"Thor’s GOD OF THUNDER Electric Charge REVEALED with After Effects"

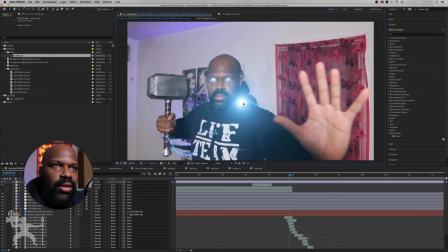I'm just going to put that onto the end of the lightning strike where it strikes my body. So it gives it that impact, you know, of the lightning strike. So if I just play it.
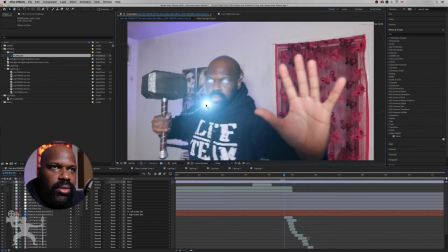Now, if I move that just to near my shoulder, my face,
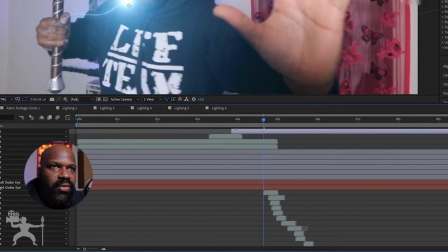where the lightning hits, I could just trim off that, the end, the duration.
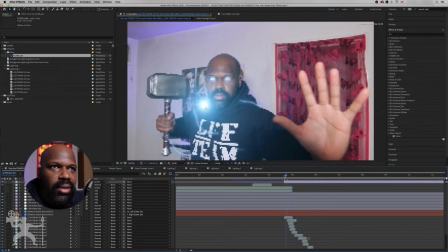So as the lightning comes in, then that flare appears here, okay? So just gotta get the timing of that about here, like so, okay?
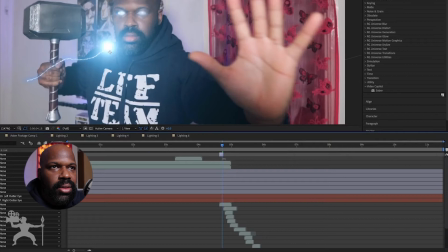And just trim off the end like so. So we've got that short duration of like a lightning burst.
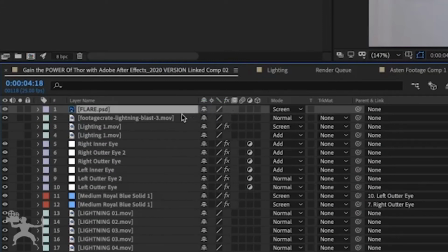And then if I take the flare, select it here, and press Command D to duplicate,
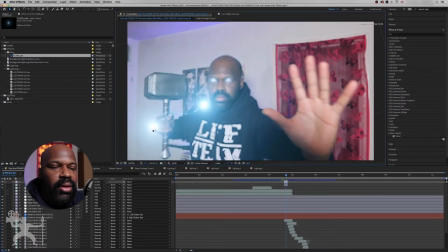grab the duplicated flare and place it on the other end of the lightning by my hand here,
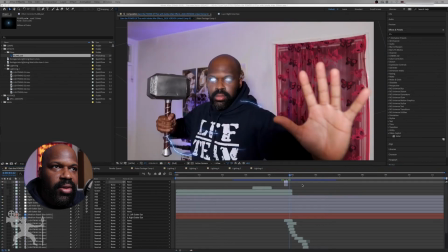and then just scrub through, see the timing of that. Okay.
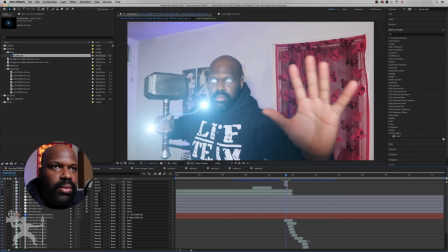And what we're going to do is just grab that flare, press S for scale, scale it down a little bit, just
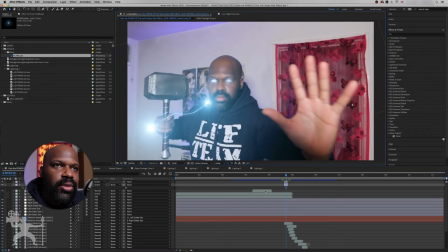place it a little bit closer to my face, but I don't want it too big, so that's why I scaled it down.
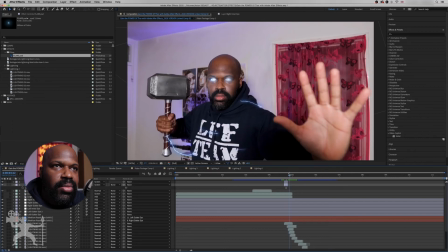And you can see the lightning strikes and the flares appear. Okay, so just duplicate another layer of the flare
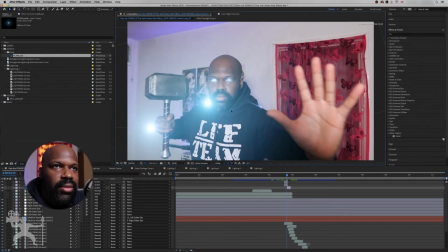and just drag that to the other side of my neck here, and then
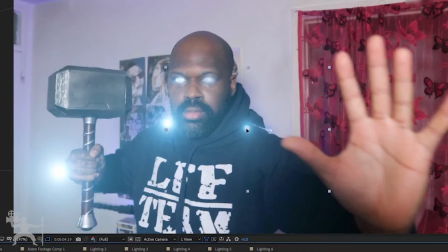just scale it down, place it by the lightning, end of the lightning,
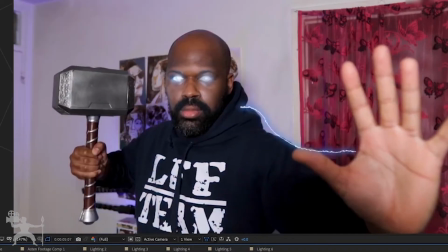and just play it through, see where that is. Lightning currents come in.
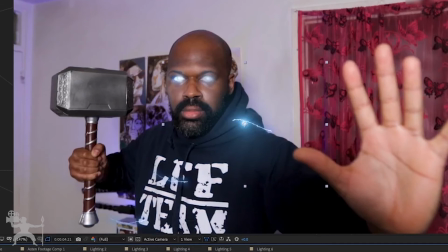Okay, so it's coming in about a bit further in to towards my face,
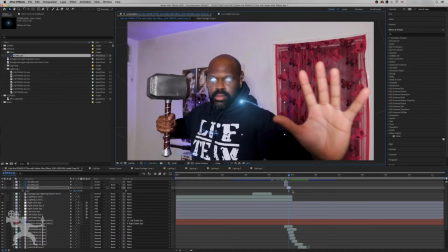so I'm just going to move it here to the end of that lightning strike, and now I'm just repeating that
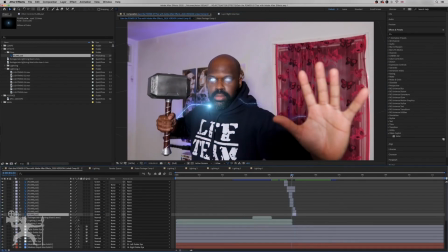process over and over with all the other lightning strikes. Okay, so we just fast forward all that.
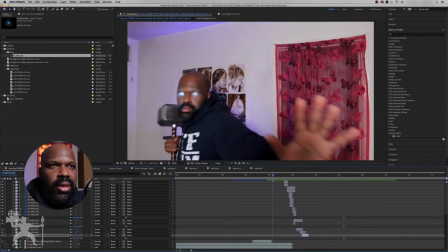Okay, so as you see, when I catch the hammer, the lightning comes in. But what I wanted to do, I didn't want so many of those flares at the end.
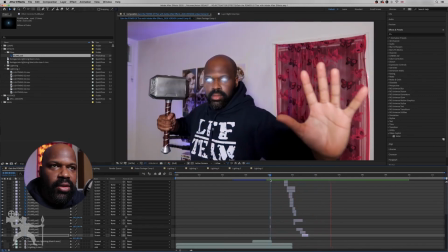I wanted it to kind of fall off. So there's a lot of flares at the beginning at this point, but less at the end, okay, as it dies down towards the end of the shot.
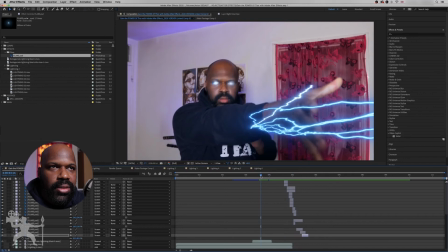Okay, like so. Yeah, like that.
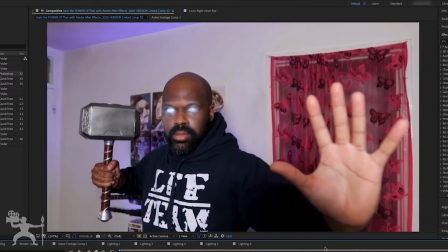Okay, I like that. So now what we're going to do is just create some light fall off so that when the strikes actually happen, you see a bit of light like reflected on my face and other areas of my body, just to give it a bit more realistic feel.
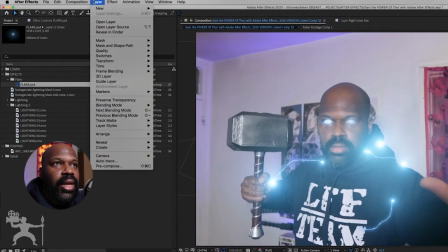Okay, so we're going to create a new adjustment layer. Go to layer, go to new adjustment layer here.
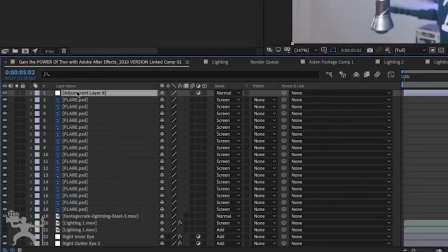Okay, grab that adjustment layer to the top, grab the pen tool,
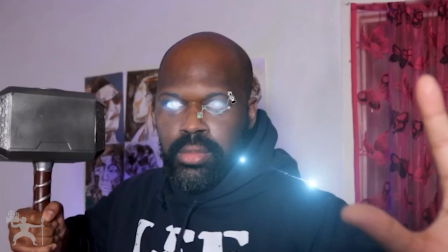and now I'm just going to create a mask just around my face here where some of the lightning might fall off,
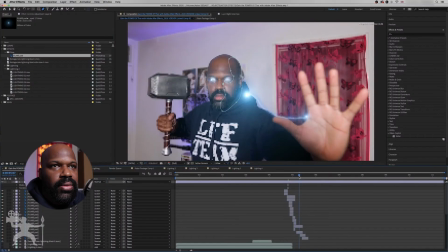around like here. So as the lightning comes in, there'll be a bit of light maybe on that side of my face.
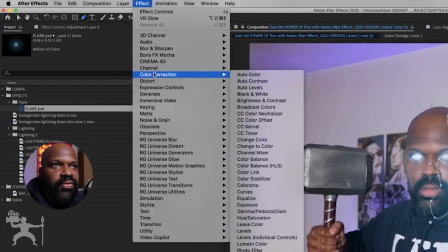Okay, so go to effects, color correction, and exposure.
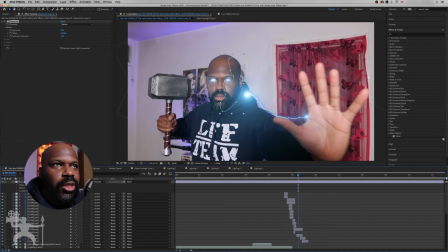Okay, I'm going to change the exposure first.
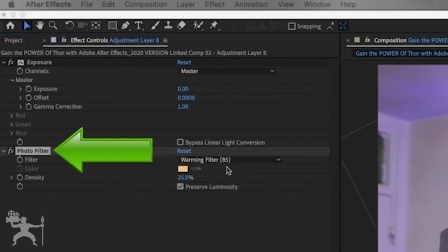We're going to add a photo filter here. And then from photo filter, we are going to select custom.
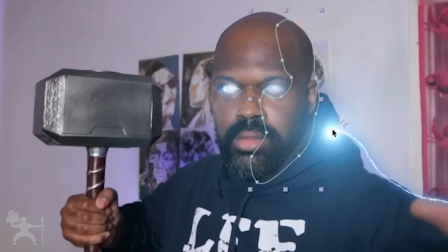And we're going to use the eyedropper tool just to select a color from the lightning.
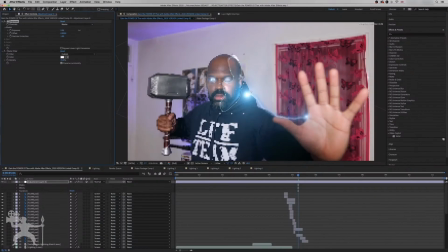And then increase the exposure a little bit, like so.
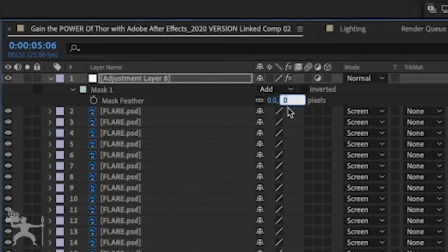Okay, so with that adjustment layer selected, I'm going to grab the mask feather and make it to 56.
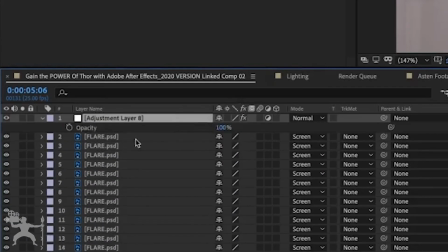Okay, and then with that selected, the opacity,
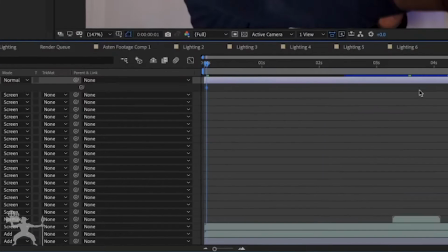what we're going to do is just create some keyframes at the beginning.
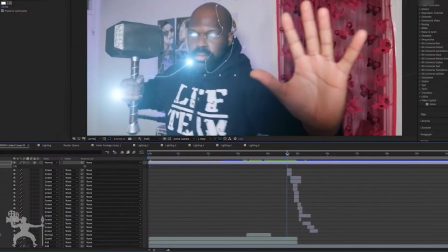And as it comes in here, we're just going to create another keyframe.
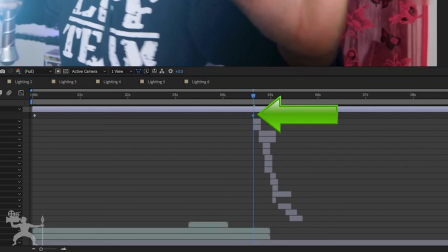Make the opacity 100. So it starts off with 0, goes to 100.
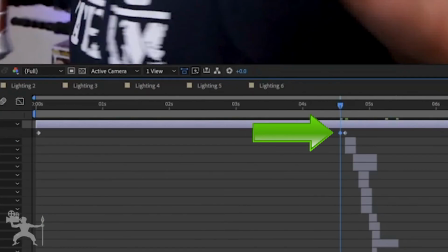And actually, I just need to create a keyframe just before. So it's 0.
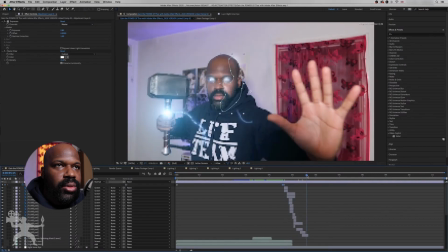And then goes to 100 as the impact happens. So then the light will shine on my face at that point when the lightning strikes on my body,
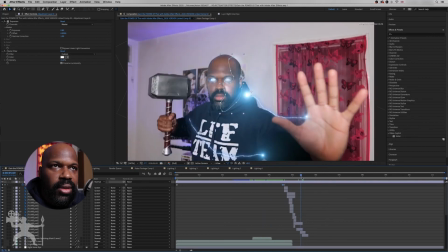creating that light fall off here, as you can see, like so.
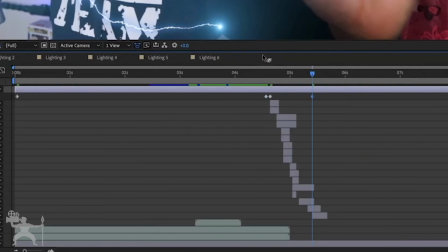Okay, so if we go here and create a keyframe just as that lightning stops striking here, and we can reduce the opacity so we have that lightning strike at that point
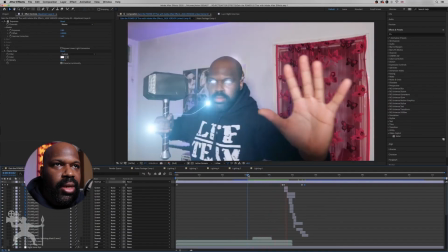stop, okay, at that keyframe point. So it comes in, strikes, and then my face is lit up, you see.
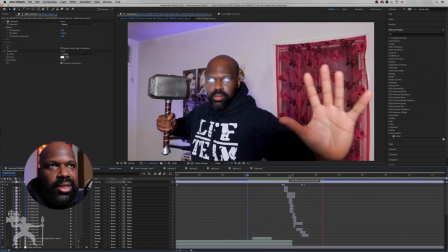So you got a bit of a glow on my face as the lightning strikes, and then it comes off, so that light effects come off. Okay, so as I catch the hammer, the light off falls off and it comes back on again, like so.
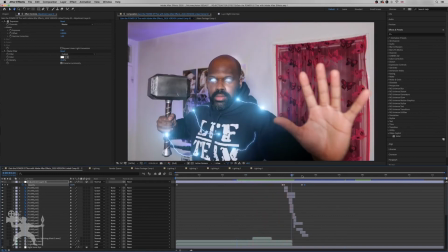Boom, nice.
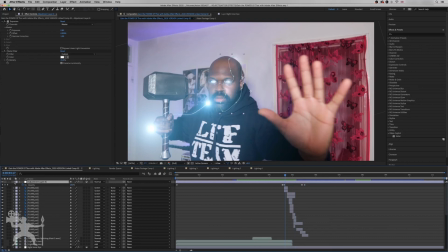Okay, so what we're going to do
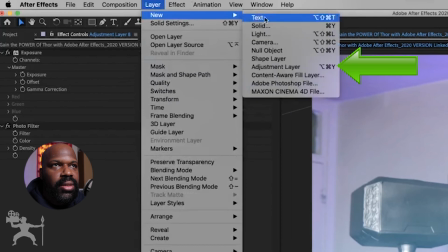is go to effects, layer, new adjustment layer, create a new adjustment layer,
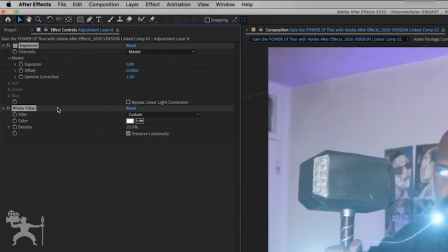and then copy the exposure and the photo filter,
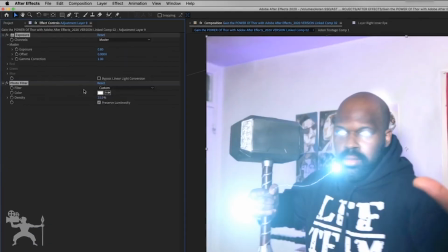and then command V to paste that onto that new adjustment layer.
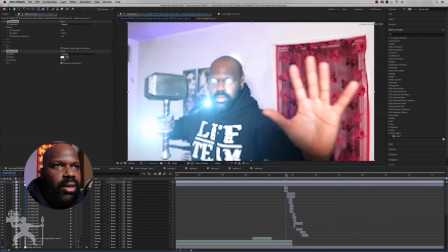You can see it's created a more light fall off on the other side to add extra shine to that area.
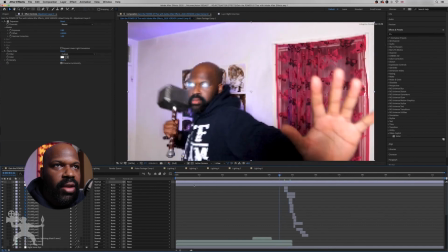So there's an extra glow, an extra light fall off as the impact comes in.
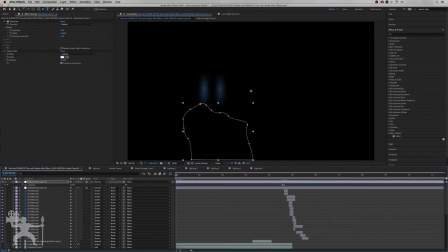Okay, So now what I'm doing is just fast forwarding here and just creating some more light fall off on my t-shirt,
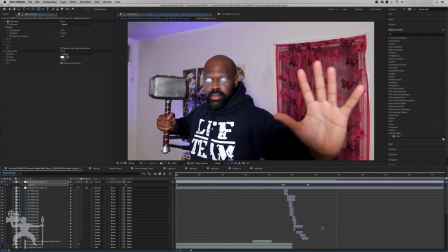on my shirt. Okay, so as the lightning comes in, there's more light fall off.
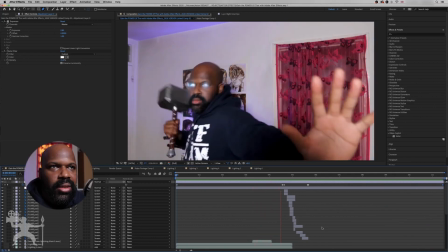So it comes in, I catch the hammer, the lightning comes,
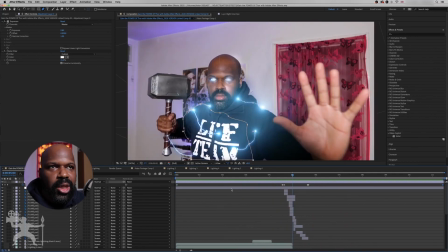and there's glow not only on my face but on my chest as well from where those lightning strikes are.
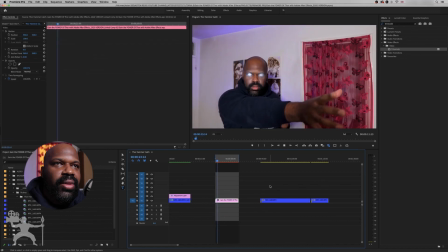So if we go back to Premiere, we'll see that we have that composition imported into Premiere.
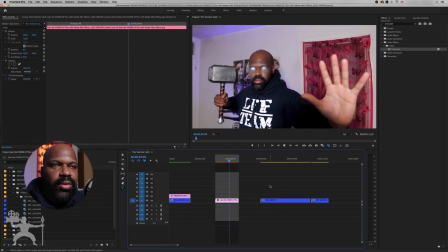So now we can continue the edit in Adobe Premiere.
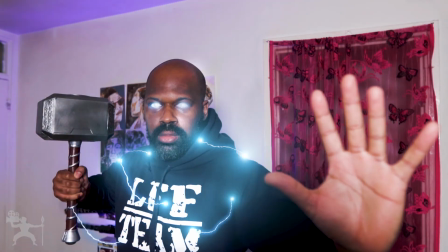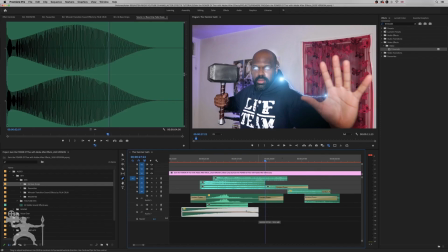Check out this next episode in the series where I show you how to create sound design for your Thor visual effect. Or check out this video, you might enjoy as well. Until next time, this has been Asten Regis helping you tell your story through video. Peace.